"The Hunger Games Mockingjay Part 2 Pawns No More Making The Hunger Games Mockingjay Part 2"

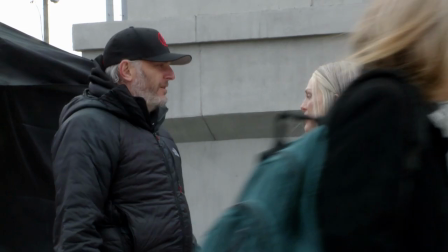45:04 She has just a little bit something more around her eyes, which gives her a little bit more definition.
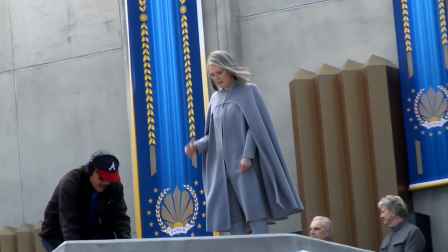45:11 So by the end of two, when she's got her short hair and she's making her presidential speech,
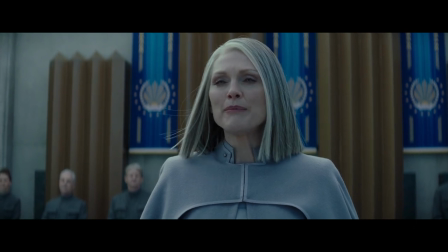45:18 I put even more on her, but still not very much. It was something very specific that Frances wanted to make sure that we did very subtly. I think all of us wanted to plot the evolution of District 13, and for me, of Coyne in particular, of going from someone who is of the people, the person who does wear a jumpsuit,
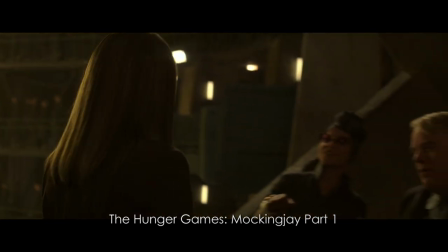45:36 you know, and looks like and is indistinguishable from anybody around her, to the person who becomes more and more militaristic.
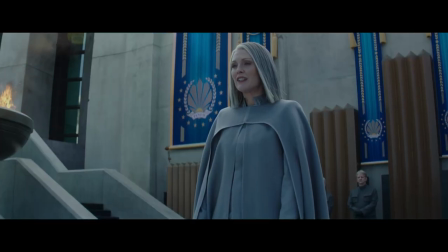45:43 But it was very subtle.
Mockingjay, may your aim be as true
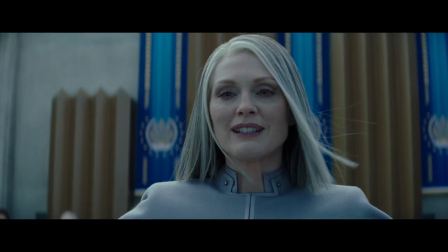45:51 as your heart is pure.
President Snow, clothing-wise, I do feel like Trish really did a great job with Snow in Catching Fire,
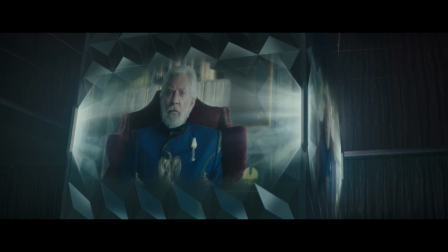46:03 and we just kind of continued the arc from that. But the thing I think is funny about Snow is, you know, all this can be going on around him.
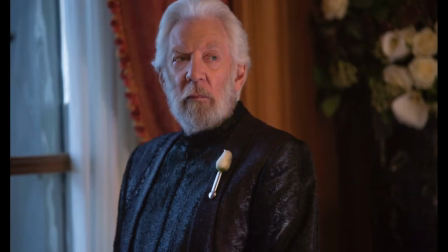46:11 He just kind of lives in this bubble, in a way, and everything crumbling around him. But he still just looks impeccable, and that's kind of the most important thing.
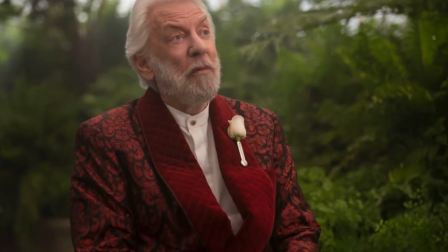46:18 If anything, to him, in a way. He kind of like becomes more glamorous, and as he starts to go down, you know, he looks good to the end.
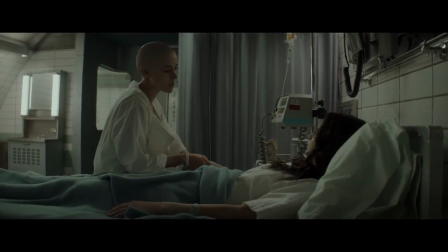46:27 With Joanna's look in this film, we really wanted to make it the best that it could be. And so, I mean, I sat with Frances. I was like, listen, I've shaved my head before. Let's do it. I'm ready. Like, let's go there.
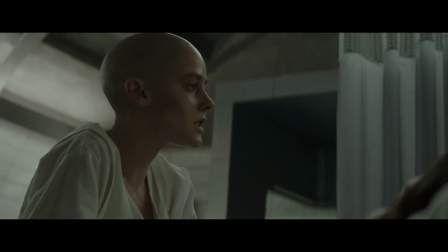46:38 He was reticent because of the way that we were shooting it. It was going back and forth between having hair, having no hair.
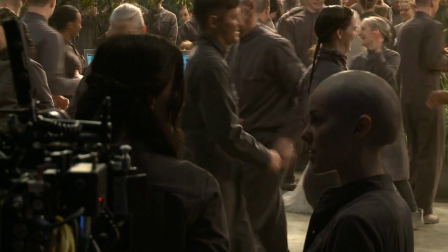46:45 We knew that we were going to be shooting at various times with her over the course of, you know, the 9-10 months we were shooting. I think Jenna maybe worked 5 days over the course of 10 months, and I just couldn't have her shave her.
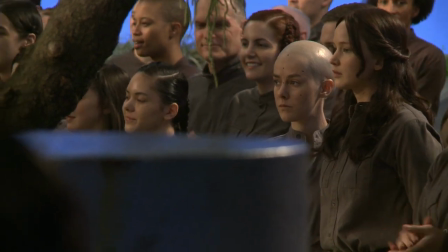46:56 But there was a lot of work done to the bald cap. Every day, that gave her like a 3-hour pre-call. So she really had to come in early, and we had to slick her hair down really, really tightly.
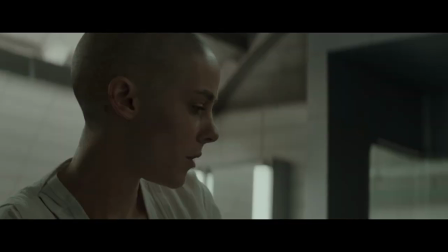47:10 And that's a whole process where it took two of us to really get the proper tension on her hair, to really get that hair slick, because it has to be perfectly, perfectly slick in order for the ball cap to work.
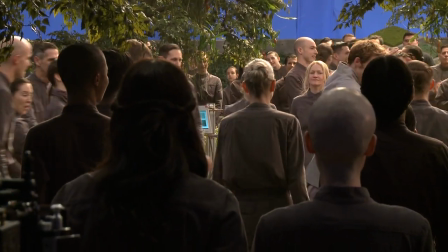47:22 And rather than flocking her head, which would be applying little, tiny little bits of hair, they've just done
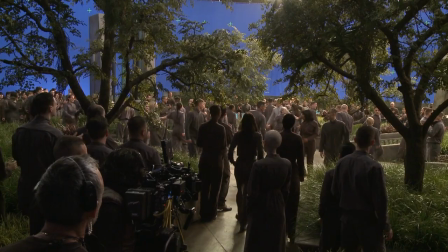47:28 the tiniest bit of airbrush on her head, so it looks as though she has a hairline. She was like a real trooper.
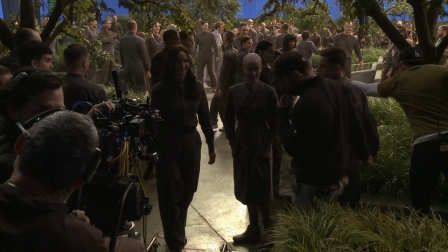47:34 And then at night, the cleanup, you know, to get it all, take it all off, and we would wash her hair. She's a great, great lady, and she was a real trooper.
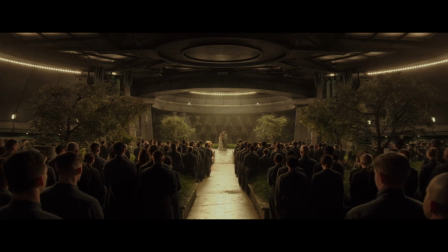47:44 The wedding was awesome because we got to see that one nice moment, and we wanted Annie's dress to really look like something that was from her district.
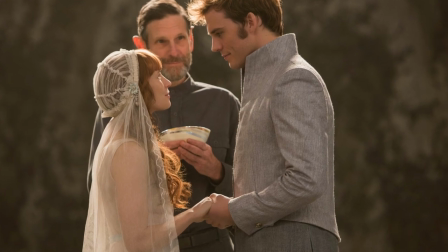47:51 There's this dress from the 30s that we found. It was like kind of an organdy.
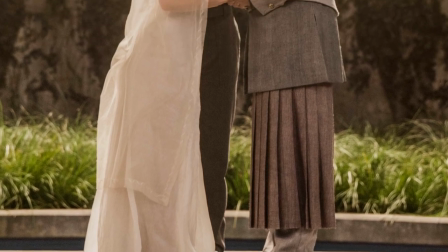47:55 That we kind of sprung off of, and I mean, it's sheer and it's really beautiful, and there's a little bit of blue in the ruffle to add like this water thing.
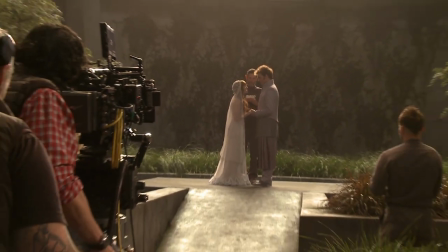48:02 She's wearing pearls. Every single bit of detail was handpicked by them and Frances, and they used this material which was like the same stuff that the nurses wore in District 13.
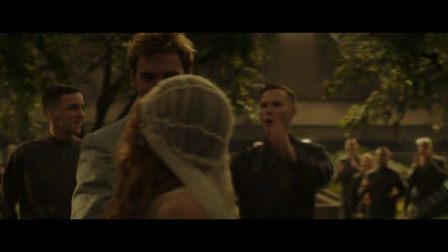48:14 It was an interesting choice that Frances made to make the dress something which would have been creative from what they had.
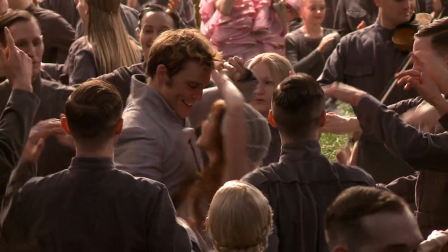48:20 I love it. It was incredible. Finnick's suit was important to think of fabrics that might have come from their district. It's this beautiful, like, cotton. It's like a heavy linen thing that was dyed with vegetable dyes and all of that.
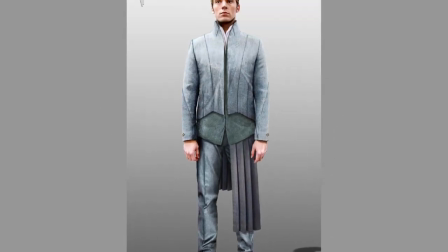48:34 And he has on a really fine. Oh, he does kind of have on a half man kilt. Yeah, half man kilt.
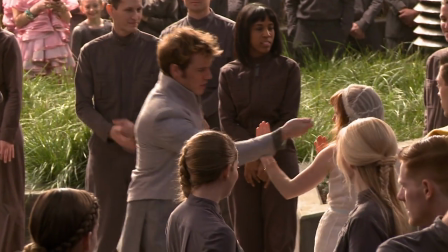48:43 It was comfortable, but yeah, it was quite unfussy. Like they managed to piece together this amazing wedding suit, which was quite pompous as much as it could be in District 13.
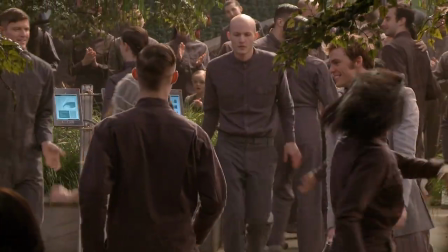48:55 But simple. I think that's what District 13 is all about. It's about the simplicity of the nature of glamour. Like it's as glamorous as it can be, but without being over the top.
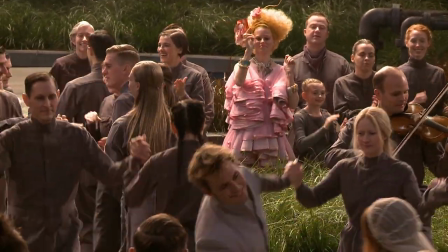49:09 Why is Effie one of my favorite looks?
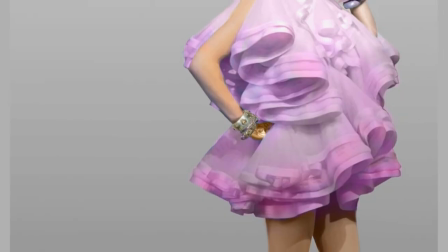49:11 Because she's been deconstructed a little, but she's managed to find herself. So she's had to assimilate somehow.
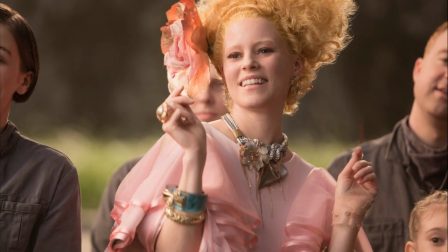49:18 And I think it's been incredibly challenging for her. And I think that when you see her look evolve, you see her evolving.
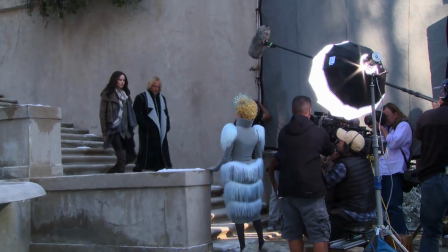49:26 When we got to go back to the Capitol for Mockingjay Part 2, and the revolution has ended, and Effie gets to go back to, you know, a bit of her usual wardrobe, but everything became a little more toned down.
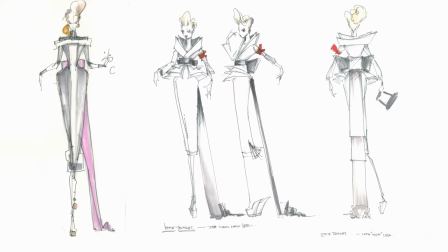49:40 You know, we were all very aware of how war impacts people's psychology,
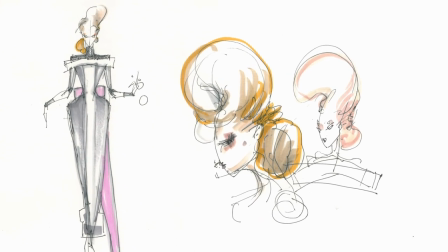49:44 and so it's still very fabulous and over the top, but also in a weird way, toned down, simpler again.
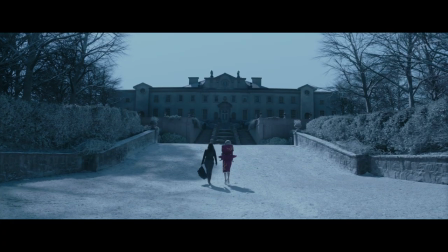49:51 Everything's a little more simple. I mean, makeup was really awesome. Like, they airbrushed that wig.
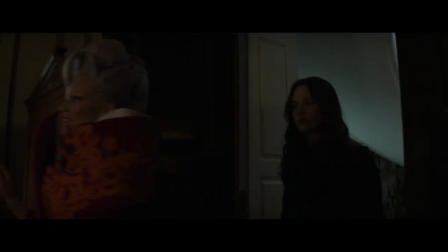49:56 The wig, we did it purple, but it didn't come out super purple. So I was like, can you guys help me out? V's like, yeah. Airbrushed it more purple, and it was perfect. All came together and worked out perfect.
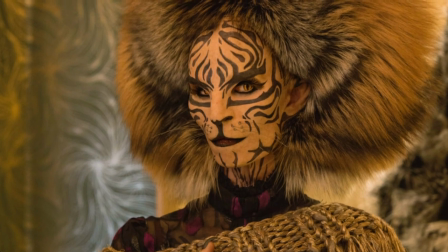50:10 Eugene is Tigress. She is amazing. She's like the perfect human being to be this character.
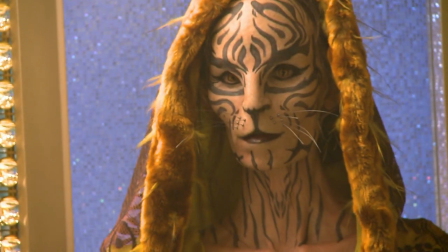50:15 Glenn and I worked very closely with Frances to make sure that this came out exactly the way Frances wanted it.
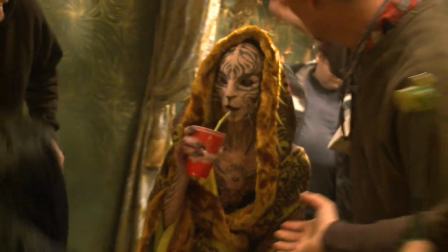50:20 We started talking to V about it, and we started to have some illustrators do some ideas,
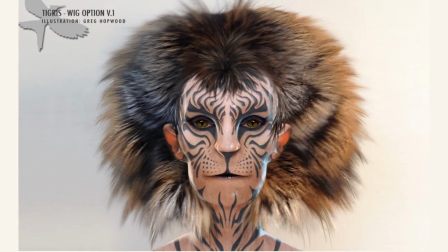50:27 and the idea was to sort of create a character who has augmented her face through tattooing, plastic surgery,
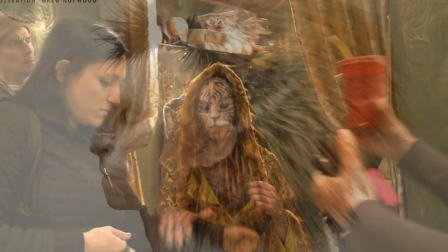50:35 and piercings. We started coming up with some designs, and then we started looking for actors that could wear it well and move well, and then we found Eugenie. I had a meeting with Glenn. The first meeting was when he was doing a head cast. It creates a form of your face, and then they can build upon that. We got her life cast, sculpted the character in a basic feline cat form,
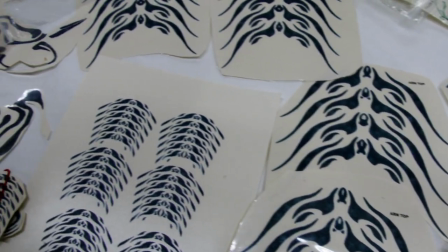50:58 took that life cast, scanned it into a computer, and designed the tattoo patterns.
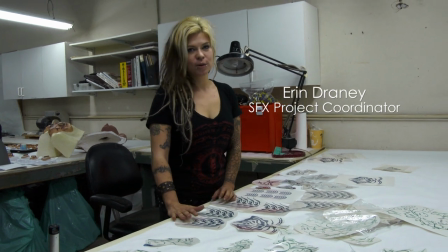51:03 Well, here are all the temporary tattoos that we use for Tigress.
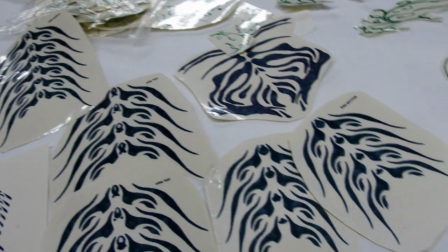51:07 First, the design came, and then Glenn broke it down in Photoshop and then pieced it out,
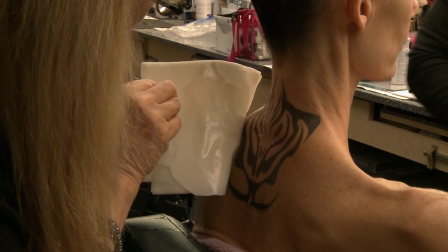51:12 and then we had to do multiple tests of, you know, how everything's gonna fit and how it's gonna lay, because, you know, there's so many planes on a face and everything, so.
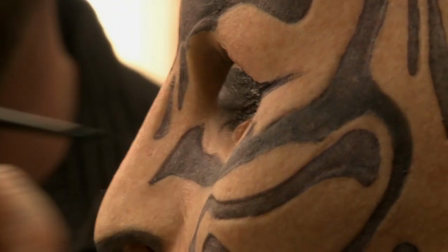51:22 Ultimately, that character, so extremely complicated, the plane of her face is the high surface,
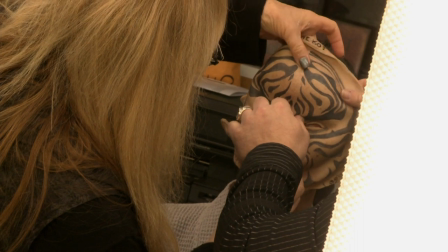51:28 and then all of her tattoos are carved in just because we wanted to give it a different look, and within those scars,
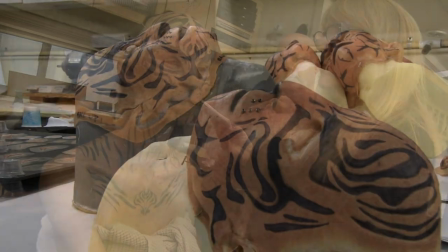51:34 the tattooing occurs. And her whiskers came about as complete accident. At this point, Kurt and Bart's amazing sketches have started coming across my desk, and I kind of see what the wardrobe looks like. So in my head, I'm putting it together. So we wanted to try to help everyone else to see it more clearly.
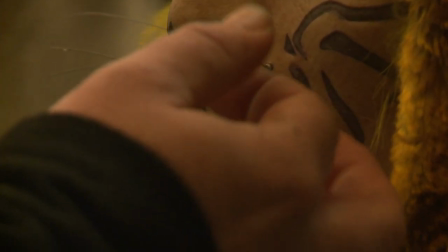51:53 There's a tiny little nozzle tip within your airbrush, and this tiny little nozzle is about the right size to fit the gauge wire that we had.
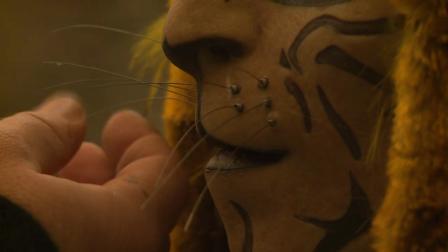52:01 So I took the nozzle off of my airbrush, flipped it upside down, stuck it in the clay, and it actually works so well that in the final makeups, that is exactly what we ended up doing.
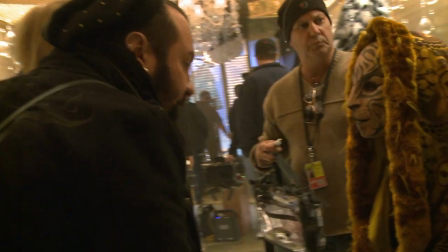52:10 And it really came off really well. And the makeup's gorgeous.
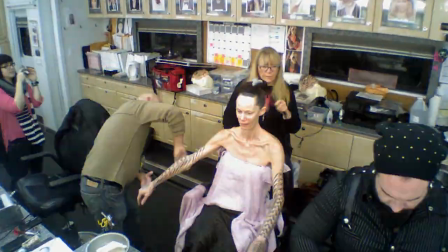52:15 I mean, she has ears, she had teeth, she had fingernails for her, so she had these big, long claw fingernails.
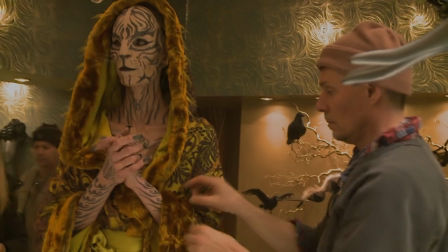52:21 It took three of us to get her ready. There was a lot of her to be done. Our approach was when the soldiers show up at her place, they basically wake her up.
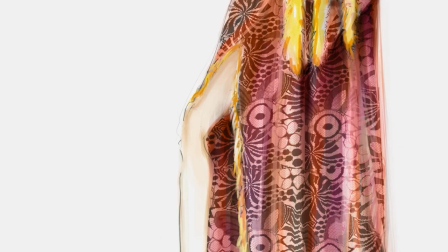52:28 I love the idea of her throwing on this, you know, kimono-type sleep robe to answer the door,
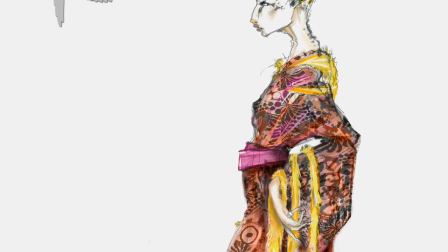52:34 and, you know, maybe her whole hair thing wasn't in the best shape, so she would throw her hood up and be very,
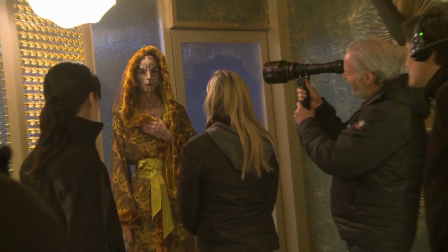52:39 like, who is it? The silhouette, I think, that we created for her and stuff, she's one of my favorites.
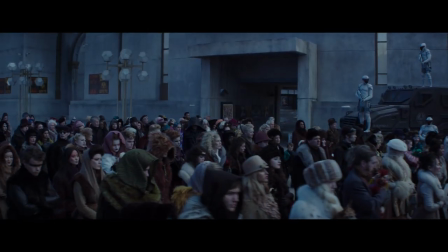52:45 By order of President Snow, all residents must proceed to the presidential estate.
Kurt and Bart didn't get to do some of the fun stuff that is, you know, designing the look of, you know, the capital, because we don't spend that much time there other than the refugees,
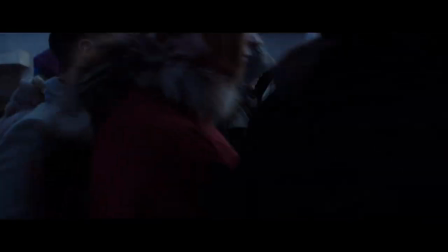53:02 certainly at the end of the last movie.
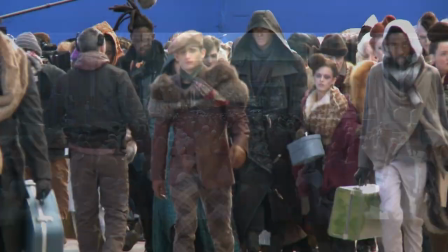53:05 Costuming the capital refugees was really fun because from the beginning, I think when we were showing Frances some pictures of some refugees and these people who have the most excess, they're just grabbing all their fur coats and,
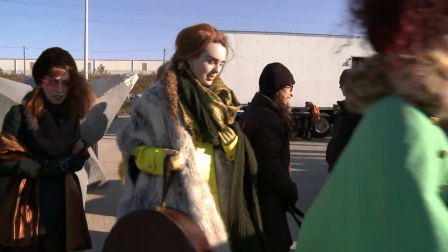53:19 you know, whatever it is they have.